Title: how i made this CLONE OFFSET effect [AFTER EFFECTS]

What's up, guys? I hope you're having a great day or night. Today I'm going to be showcasing the super crazy offset clone effect.
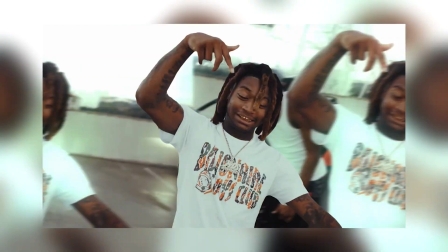(0:04)
This effect can be made through 100% native After Effects, and there are no plugins or presets required. If you guys do end up enjoying this tutorial, please drop a sub and a like below. It really does motivate me to keep going, and this content is 100% free for you guys.
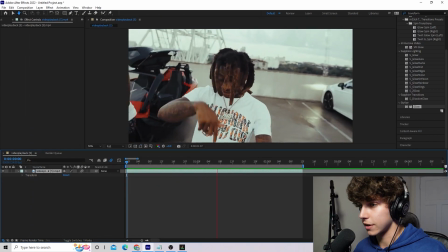(0:17)
All right, let's get straight into the tutorial. Hopping in After Effects, I've got this clip from Dondre I Drive, his music video.
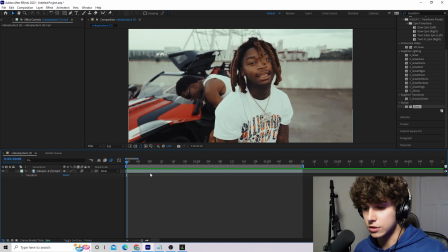(0:23)
I will link it in the description below. Go check it out. It's a dope music video. The first thing we need to do here is duplicate the layer, and we are going to be creating a rotoscope layer on top of the background layer.
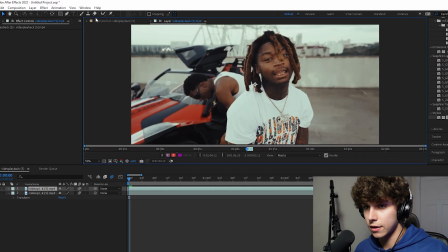(0:31)
So double click the layer, and here we have the layer in the feedback. Go up here to our roto brush tool, and we will have this green tool.
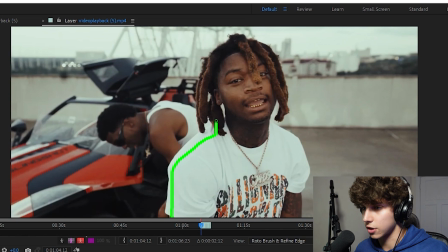(0:40)
So with this, we just want to drag over our subject and mask him out. And as you can see, it will select stuff that we don't exactly want. This is not the best example. So if I hold Alt, it will turn red and this will deselect.
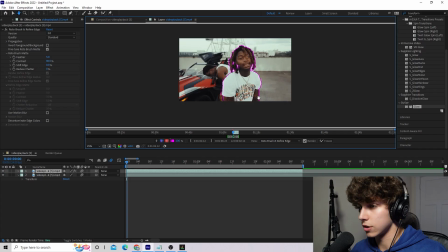(0:52)
So hold Alt and deselect everything we do not want. Once you guys get your first frame good, you're going to want to hit the page down button or whatever your frame forward button is.
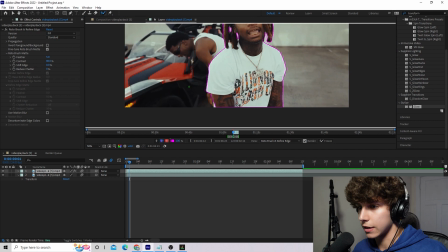(1:00)
And as you can see, it will try to rotoscope the next frame, and you might have to perfect it a little bit to make it perfect.
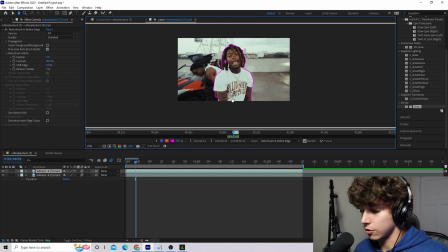(1:07)
Just want to keep framing forward and keep fixing your rotoscope. If it does get a little bit messed up, you want to do this all the way through the clip.
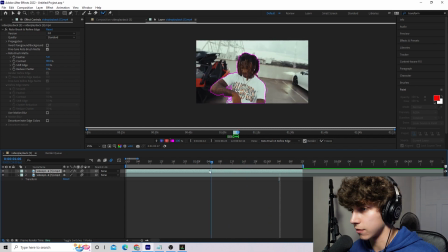(1:13)
All right, so I've gone ahead and rotoscoped the entirety of the clip. As you can see, our subject's completely masked out.
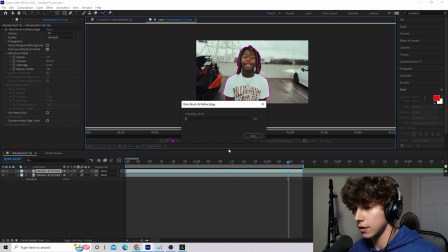(1:18)
Next thing you want to do is hit the freeze button, and this is going to lock all those frames into place.
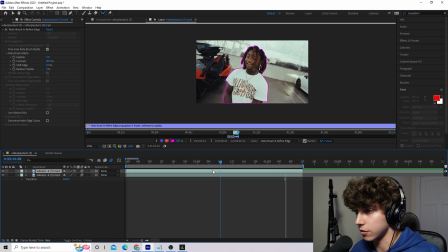(1:23)
So now that it's frozen, all of these frames will be locked in. We can close out of our layer.
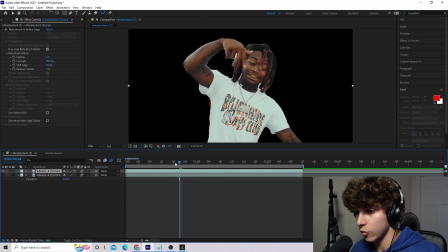(1:27)
And if we go ahead and hide our background layer, we will see that is just our subject rotoscoped out.
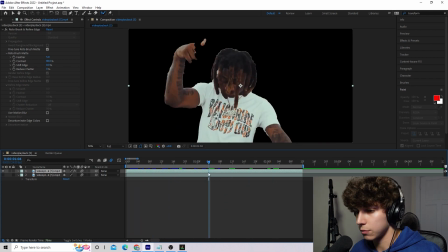(1:33)
But we can really improve this rotoscope really easily.
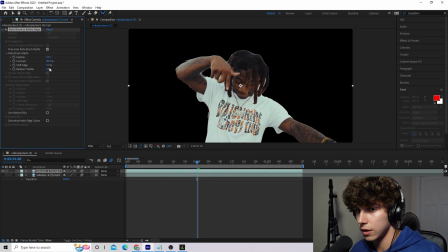(1:35)
If we go up here on the left, increase the feather, I'm going to go to around 12, and if you decrease the shift edge, it will just refine those edges a little bit.
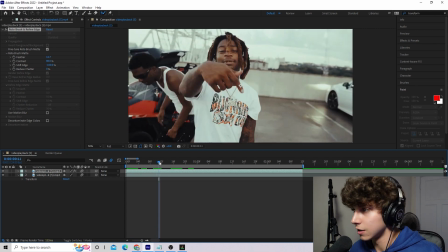(1:44)
I'm going to keep it at negative 100. Now we are going to start the offset effect. So we're going to want to go to our effects and presets, and we're going to look up offset. Grab our offset, and we're going to drag that onto the background layer. Now offset's pretty simple, pretty straightforward. We're going to go to our effects, the offset, and we're going to go to where we want our animation to start.
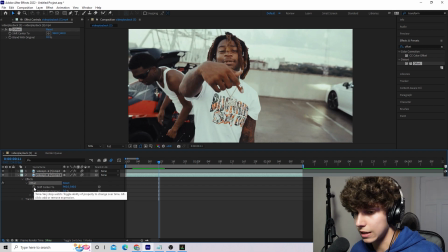(2:02)
And shift center 2, we're going to click the keyframe, and it is going to make a keyframe where we want it to start.
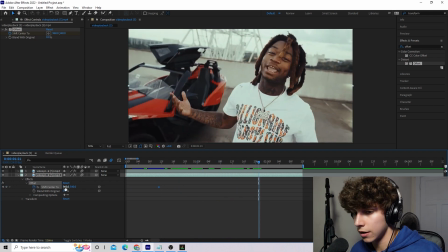(2:08)
Now we're going to go all the way to where we want the effect to end, which is going to be over here. Just going to drag this all the way up as many times as we want it to spin.
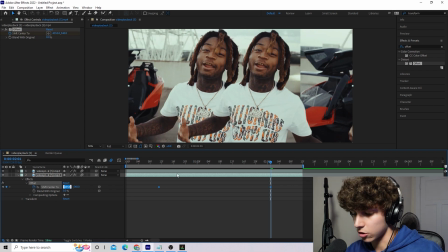(2:17)
And I found a good number to spin is 9 times. So if we multiply 960 by 9, we will get 8640.
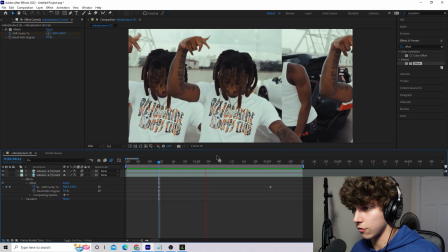(2:22)
And this will perfectly land on the frame. Now if we go ahead and play that back, we have our effect and it is spinning.
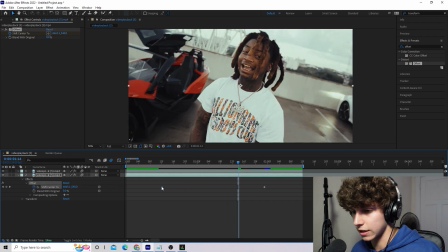(2:28)
I'm actually going to make that a little bit shorter, so make these keyframes a little bit closer together. And now we have our effect spinning.
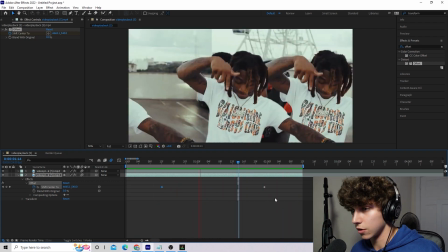(2:34)
Now we want to make this a little bit smoother, so we're going to highlight both of these,
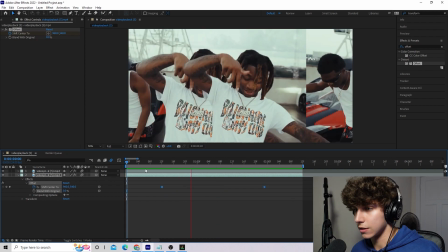(2:38)
go to keyframe assistant and easy ease, and this is just going to make it a little bit smoother and just have a cleaner transition.
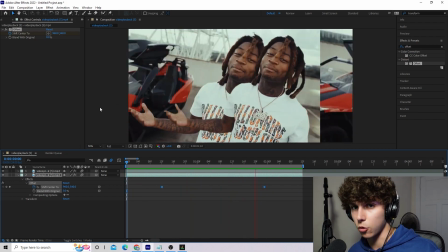(2:45)
It's going to speed up and then it's going to slow down. It's going to be a lot more natural. So as you can see, it's kind of unnatural.
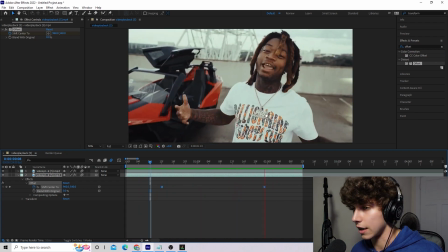(2:50)
It's kind of choppy. You can see the edge of the frame as it goes by. We want to get rid of that. So we're going to go to our effects.
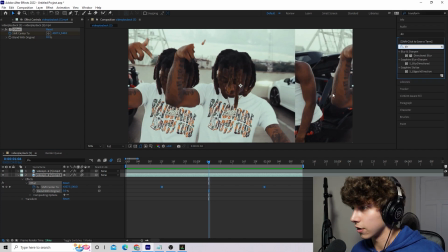(2:56)
We're going to look up directional blur. We're going to go ahead and drag that on.
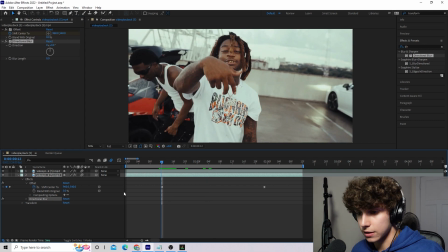(3:00)
Now we want to go to the beginning of our offset effect right here, and we're going to keyframe the blur length.
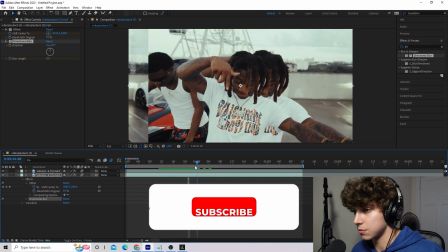(3:05)
Now I'm going to make the direction go opposite to which way this is spinning. So this is spinning to the right, so I'm going to make it go to the left to make it a little bit more natural.
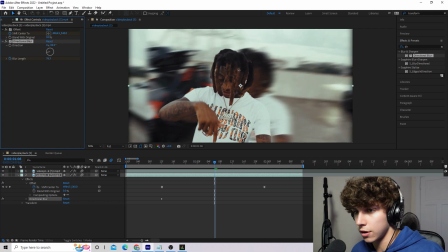(3:14)
I'm going to go to the middle, and I'm going to crank up this directional blur just until I can't see the edges of the screen.
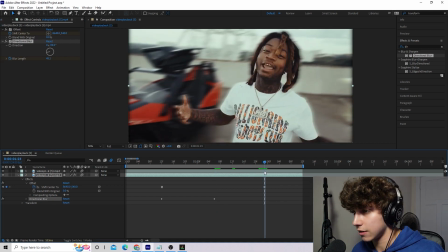(3:22)
So now it's just a blur. And now I'm going to go to the end of our offset and a little bit past it, and I'm going to set this to 0.
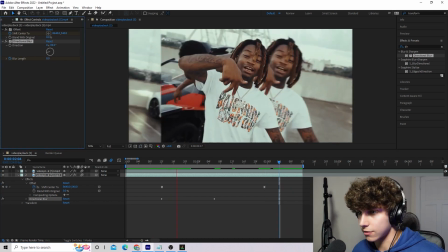(3:30)
And what this is going to do is keyframe our directional blur while our offset is going. As you can see, that already looks a lot cool.
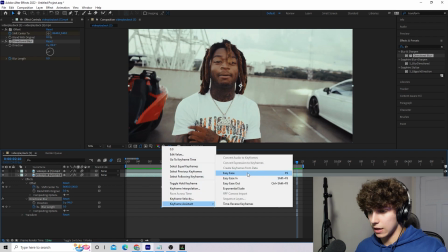(3:36)
Another thing we can do with our directional blur is right click them all, keyframe assistant, and easy ease, and that's just going to make it a little bit smoother and more natural.
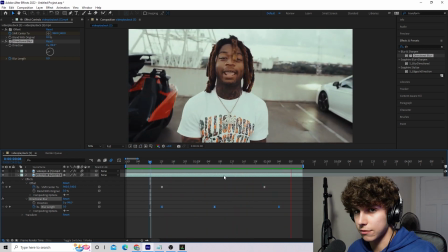(3:44)
So that is pretty much the entire background offset effect. Now we just have to make the clones, which is why we originally rotoscoped our subject out.
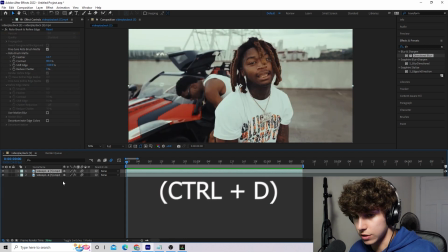(3:51)
I'm going to click on our rotoscoped layer, and we're going to do control D, and what this is going to do is duplicate our layer.
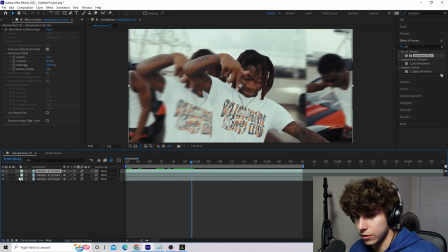(3:56)
So now let's go to where we want our first little clone to spawn in.
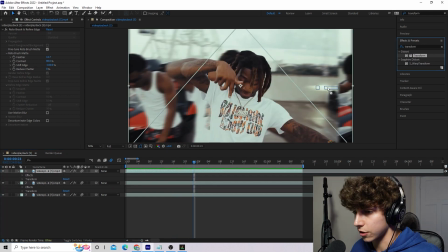(4:01)
I'm going to go to our effects and presets and get our transform effect. And we're going to drop this on our bottom rotoscoped layer.
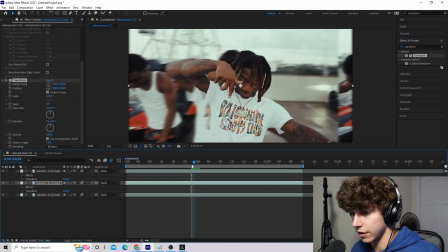(4:08)
So this is going to be our duplicate layer. Make sure it is below.
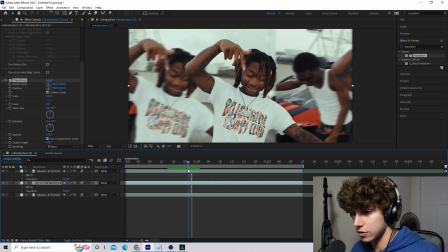(4:11)
So we're going to go to the position, and where we want our clones to start coming in, we're going to hit the keyframe on the position.
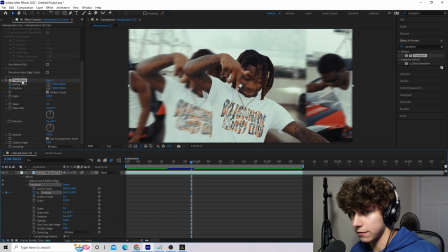(4:18)
When you're making these keyframes, make sure you are in the effect transform and not the default transform. Otherwise, motion blur will not apply.
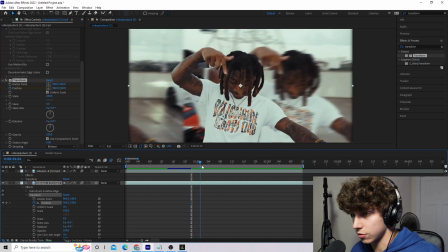(4:24)
So we are going to start here and go out 1, 2, 3, 4 frames and have our subject go to the right.
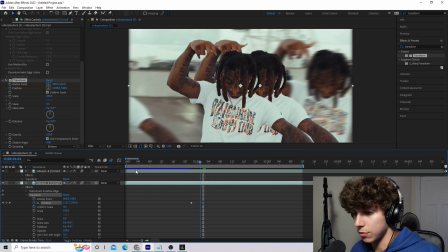(4:32)
So I'm going to take my position and drag it to the right. And now if we play that back, we can see our subject just comes out to the right.
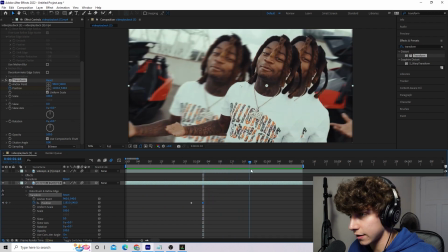(4:41)
Now that we have him coming out to the right, we want him to go back exactly when the offset ends.
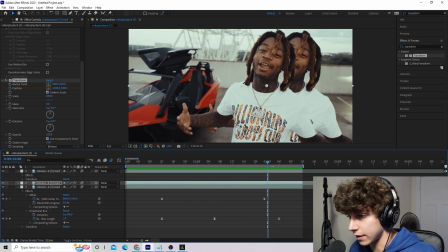(4:48)
So I'm going to actually open up our background layer and find out where the offset ends, which is on this keyframe right here.
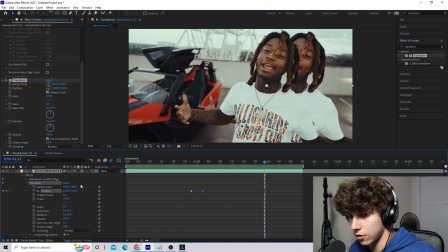(4:54)
And on this keyframe, I'm going to go back to my clone, and I'm going to make the position at this keyframe. When the offsets ends, I'm going to make that position 960 again and hit enter.
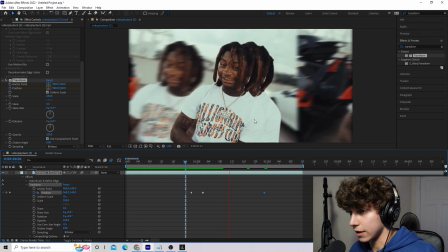(5:06)
Our subject will pop out, and then right as the offset ends, we'll come back into the offset.
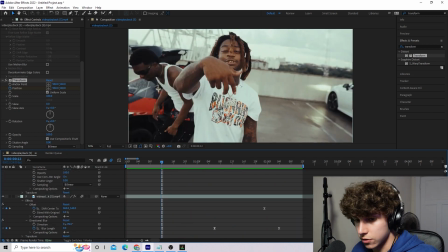(5:14)
And that just is one clone right there. Now make this a little bit smoother. Again, we're going to highlight all of these keyframes.
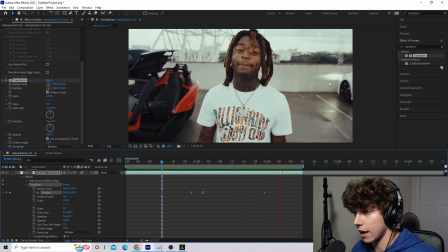(5:20)
Go to keyframe assistant and easy ease. Now we have one clone coming out from our subject and going back in lined up with the offset.
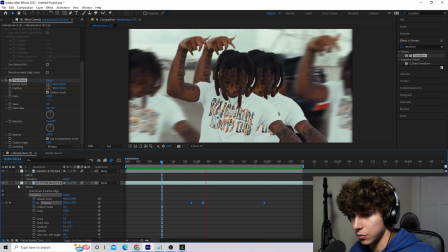(5:29)
And that just looks super clean. But to complete this effect, we obviously want more than one clone.
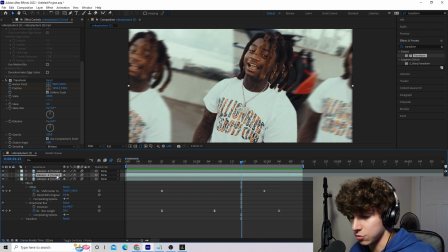(5:34)
So I'm going to take this bottom layer, which has the animation with transform, and I'm going to duplicate that with control D again. Now we're going to go to the bottom clone again, and we're going to go to the part where he comes out.
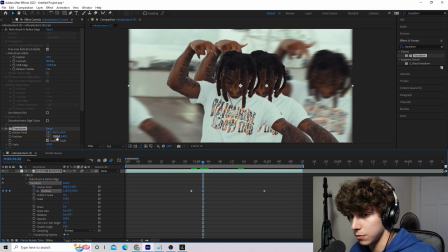(5:48)
So this is the keyframe where he comes fully out, and we're just going to make that go to the right a little bit more.
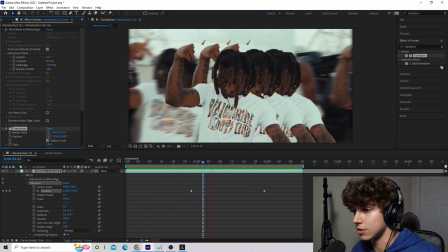(5:55)
Now we have two clones coming from behind him, as you can see, and we're just going to add one more clone.
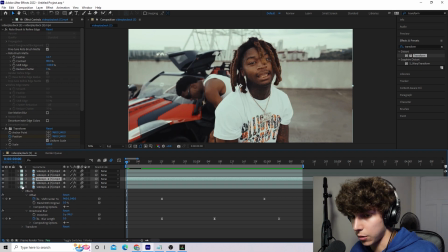(6:00)
So we're going to repeat the process, going to control D, the bottom layer, go back to where he pops out,
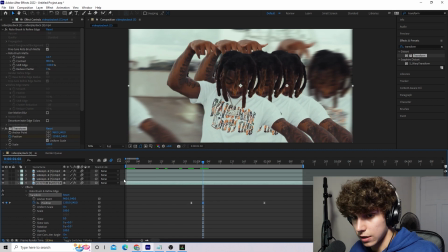(6:07)
and on this bottom layer we're going to take the position and drag it out even further.
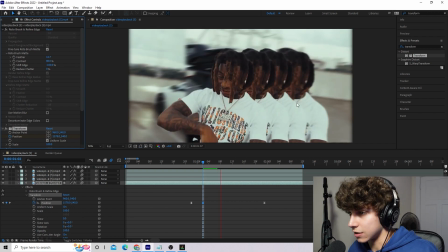(6:12)
So now we have four clones, and they're all going to be synced up and come back when the offset hits.
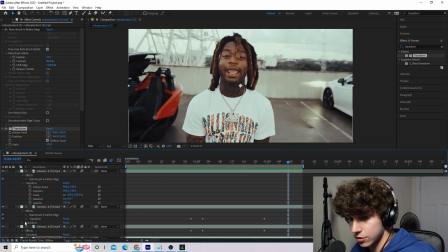(6:18)
So I think one thing that I'm going to do is I'm going to have him actually pop out a little bit quicker.
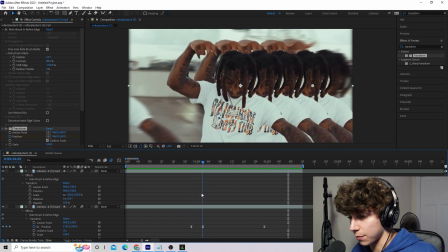(6:23)
So I'm going to go to all my keyframes where he's popping out, and I just want this animation to happen a little bit faster.
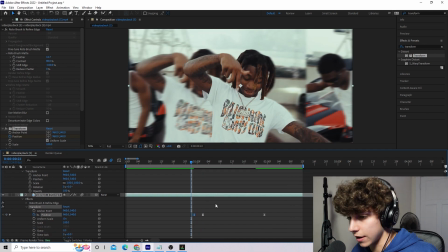(6:29)
So I'm going to drag it in a keyframe on all of these transform layers. And you can really just mess around with this effect and just see what looks cool, make it unique and make it your own.
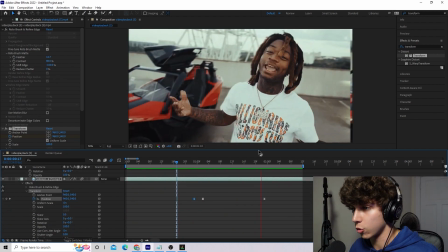(6:40)
So yeah, now I've got them popping out a little bit quicker, and I just think that looks a little bit cleaner.
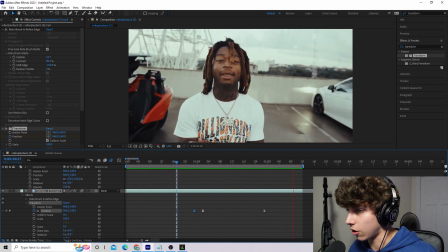(6:45)
Obviously, you guys can tweak around with the keyframe placement all you want. I'm just here to provide the general concepts.
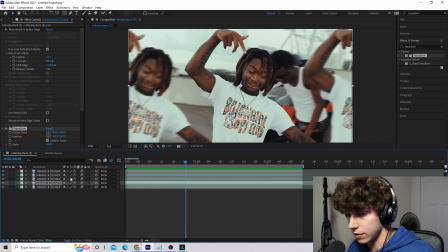(6:51)
And guys, do not forget to click the motion blur on all of these clone layers. As these all come out, you can kind of see the motion blur here.
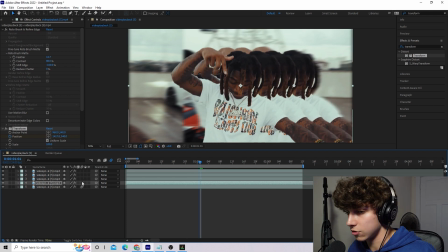(6:57)
If I uncheck the motion blur, it's just is way too robotic. Make sure you check the motion blur on all of your layers.
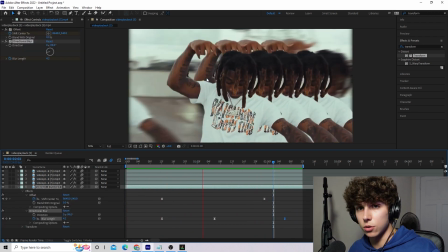(7:03)
This is the basic effect right here, but if you do want to add a little bit of extra sauce, I got you guys, don't worry about it.
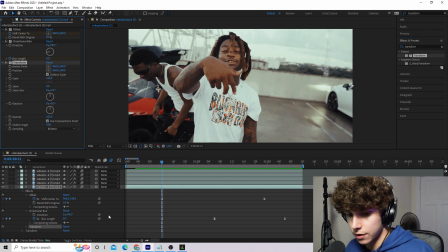(7:08)
The first thing we're gonna do is add transform to our bottom layer, and we're just gonna add a little bit of zoom while it is rolling, while it is offsetting.
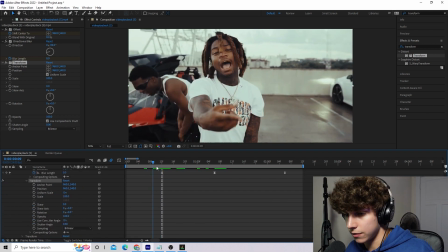(7:17)
So we're gonna go to our transform, go to the very beginning of the offset on that keyframe, and we're going to keyframe the scale.
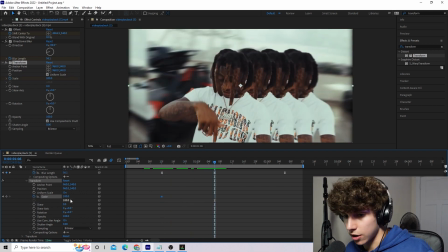(7:23)
Now we're going to go about halfway in to where all these clones are coming out, and I'm just going to zoom in to like 150.
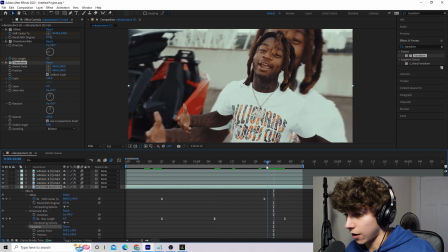(7:32)
And then we're going to go back to the end when the offset stops, and we want everything to come back, and I'm going to set this to 100.
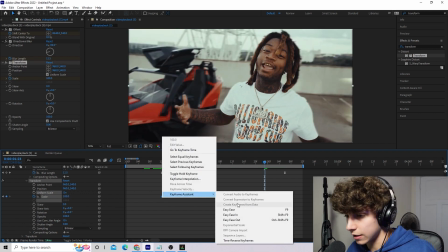(7:39)
Now I'm going to select all of these scale keyframes, right click and easy ease them, and let's play that back and see how it looks.
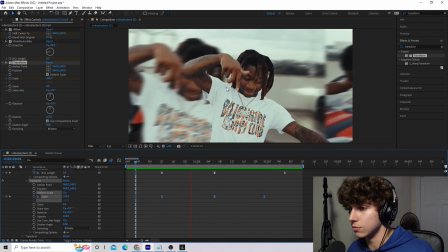(7:46)
Now you can see the background zooms in and it zooms back out, and it just adds a little bit more depth to this clip.
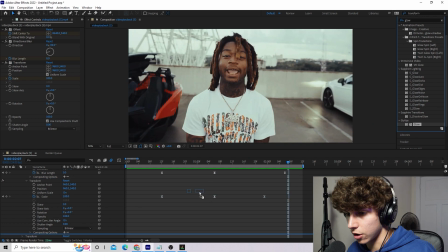(7:52)
And last thing we can do is the glow. So I'm going to drag our glow onto our background layer, which is our bottom layer.
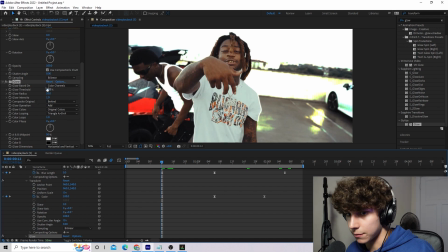(7:57)
First put it on, and it is way too bright right now, but that is all right. I'm going to up the threshold to probably like 71. I'm going to increase the radius and just see where that looks good.
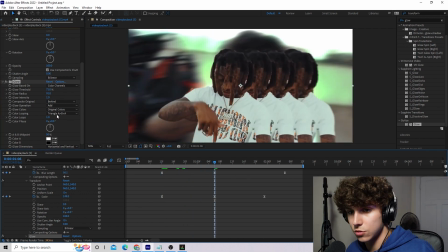(8:09)
Do some tweaking with it.